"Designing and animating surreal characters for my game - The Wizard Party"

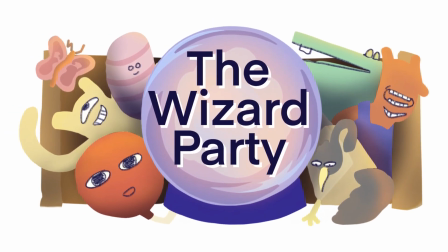[0:00]
The Wizard Party is my new game, and I wanted it to feel very surreal and whimsical,
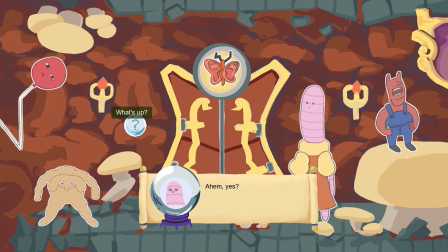[0:05]
and every character to be this silly 2D animated creature that stands out against the painted backdrops.
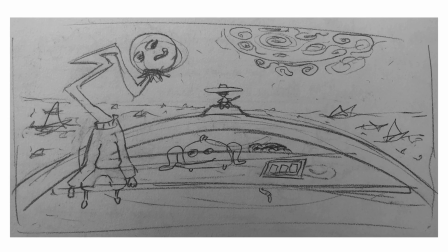[0:11]
Originally, the game was actually going to be a more traditional point and click, so I had some original sketches for that, and characters from that came through, but otherwise I did just a mock-up for what I wanted the screen to look like,
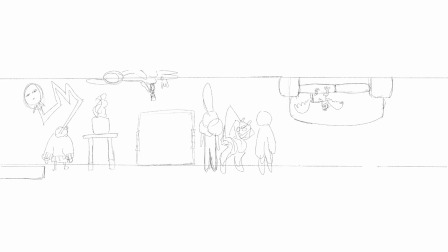[0:23]
and unintentionally designed most of the characters. My approach is usually just to try and fill the space with interesting things.
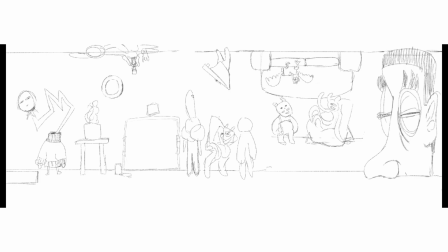[0:31]
This isn't great for all art or necessarily even most games, but for me, I wanted a really frenetic and silly vibe, so it worked out. So some characters are tall, and then when I went to draw the next one, I just made a wider shape to contrast it. Then I wanted to make something big and small,
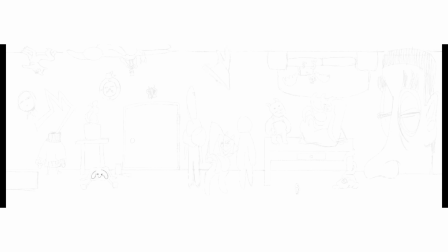[0:47]
and just latching onto those simple adjectives to inspire you to create a weird shape that later on you can flesh out into an interesting character. I then sketched more detailed version, also keeping in mind that since this is 2D animation, I didn't want too much unnecessary detail.
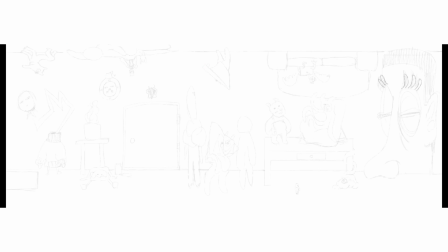[1:03]
Then I'd have to animate it every frame. So simplifying things where I could and making it just kind of sleek and pleasant and accentuating their interesting characteristics.
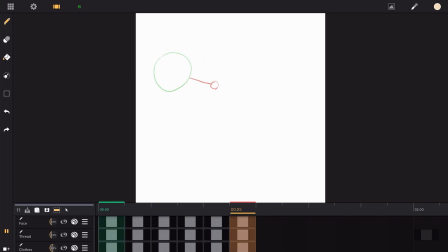[1:10]
I broke the animation down into limbs. I started just with the head, so simple circular shape. I started with where it was in the design and then figured out where I wanted it to move to, and that's the simple motion it's going to do. Then I just added an in-between, so something that's literally halfway between those two, but keeping in mind to apply good animation principles.
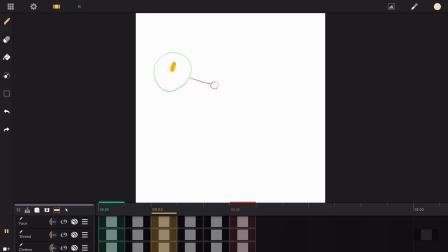[1:29]
So things shouldn't move linearly, they should move on an arc, and that gives you the basic movement. A lot of animation has anticipation and follow through. If you were to jump, you'd crouch down first.
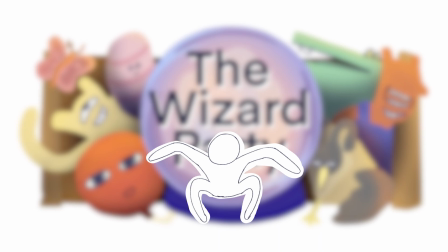[1:40]
That's the anticipation, something to do before the movement.
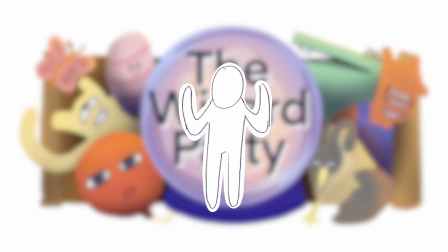[1:43]
Then the movement is you jumping, and then the exaggeration or follow through or overshoots is when you're at the height of your jump and you're all stretched out.
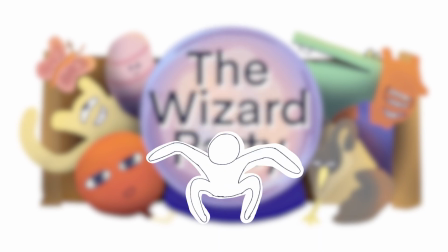[1:51]
The motion is jumping, but there's something before and after to really sell that motion. There is no anticipation in the animation for the Wizard Party, just overshoots.
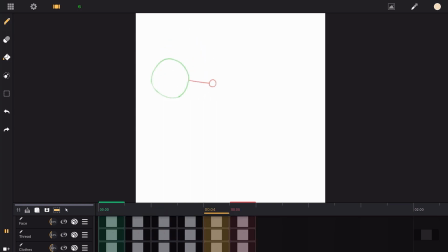[2:00]
From the two keyframes that we did at the start, I made it overextend one way and then pull back and then overextend the other way.
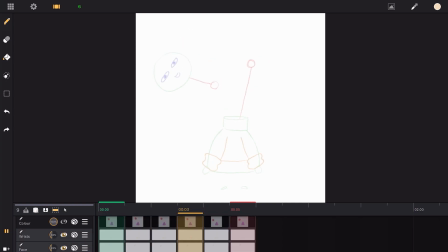[2:07]
And I went and did that for every single limb, so they had this weird bouncy looping motion. And then what was really key to do is I offset them all. This way it didn't feel like a generic motion that started and stopped,
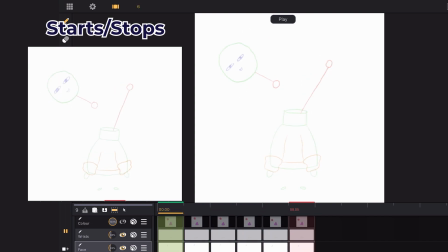[2:19]
which loses visual interest because your brain naturally sees the start and stop of the animation and goes, cool, now to look away.
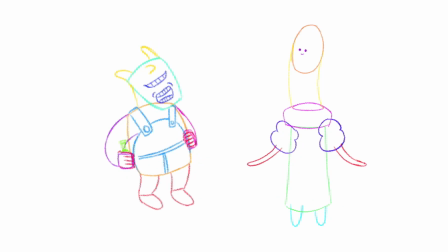[2:25]
Whereas there's always something going on and it really draws you in. I found it best throughout the animations to have the motion kind of move through the body. So the feet or torso would start and then I'd offset the arms so they'd drag behind, and then the head's behind that. And then if there's a hat, that drags even further behind. So it's kind of like a wave going through the body.
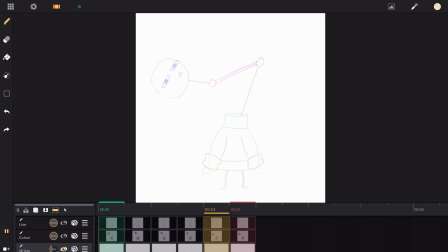[2:45]
I then went in and added secondary details like the stick neck, making sure that actually lined up with all the motions,
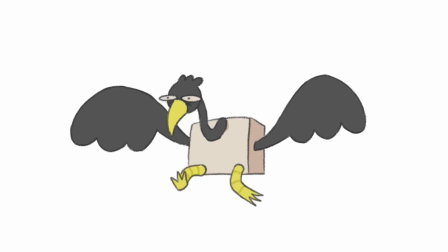[2:50]
and other characters would move their arms, and then I'd move that to line it up with where the torso had moved.
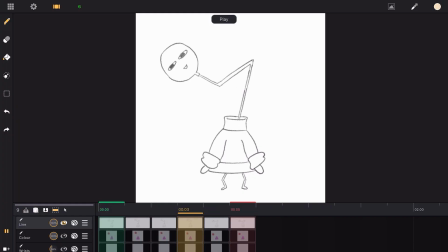[2:56]
Then I'd go and do the actual final line work. So every character is on a 6-frame loop, and they also animate at 6 frames a second.
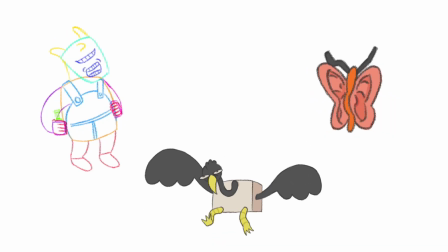[3:03]
So it's a second loop for everyone, which keeps it nice and unified. I also make sure to give all the characters thick line work to make it really cartoony.
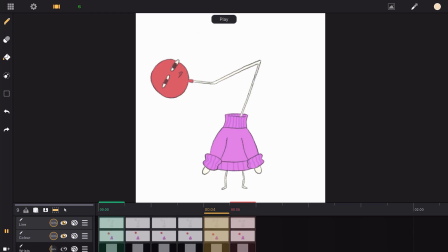[3:10]
Flat colors, I didn't want any gradients or anything because that way it stands out against the really oil painted style backgrounds.
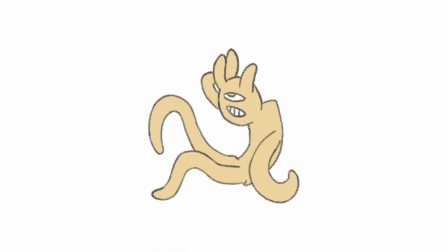[3:18]
Since all the motions are designed based on their kind of static sketches, they're all kind of weird or just wobbling in place.
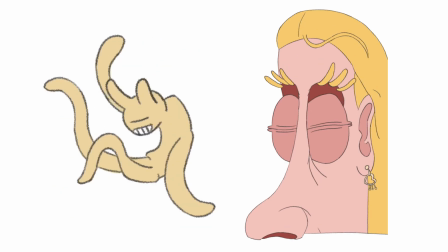[3:24]
Again, not very realistic, but for what I'm wanting, which is this whimsical little characters at a party full of magical creatures, it works.
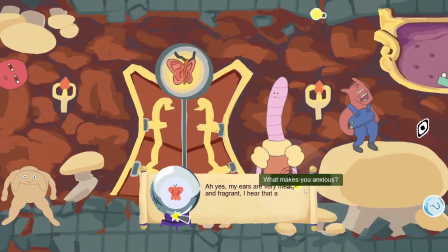[3:33]
I had a lot of fun trying to make things just twist in interesting ways. That has been my process.
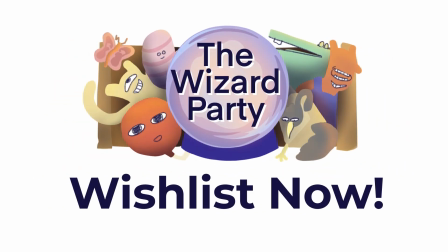[3:39]
Let me know which of these creatures you think you could beat in a fight, and go wishlist The Wizard Party on Steam, please. Thank you.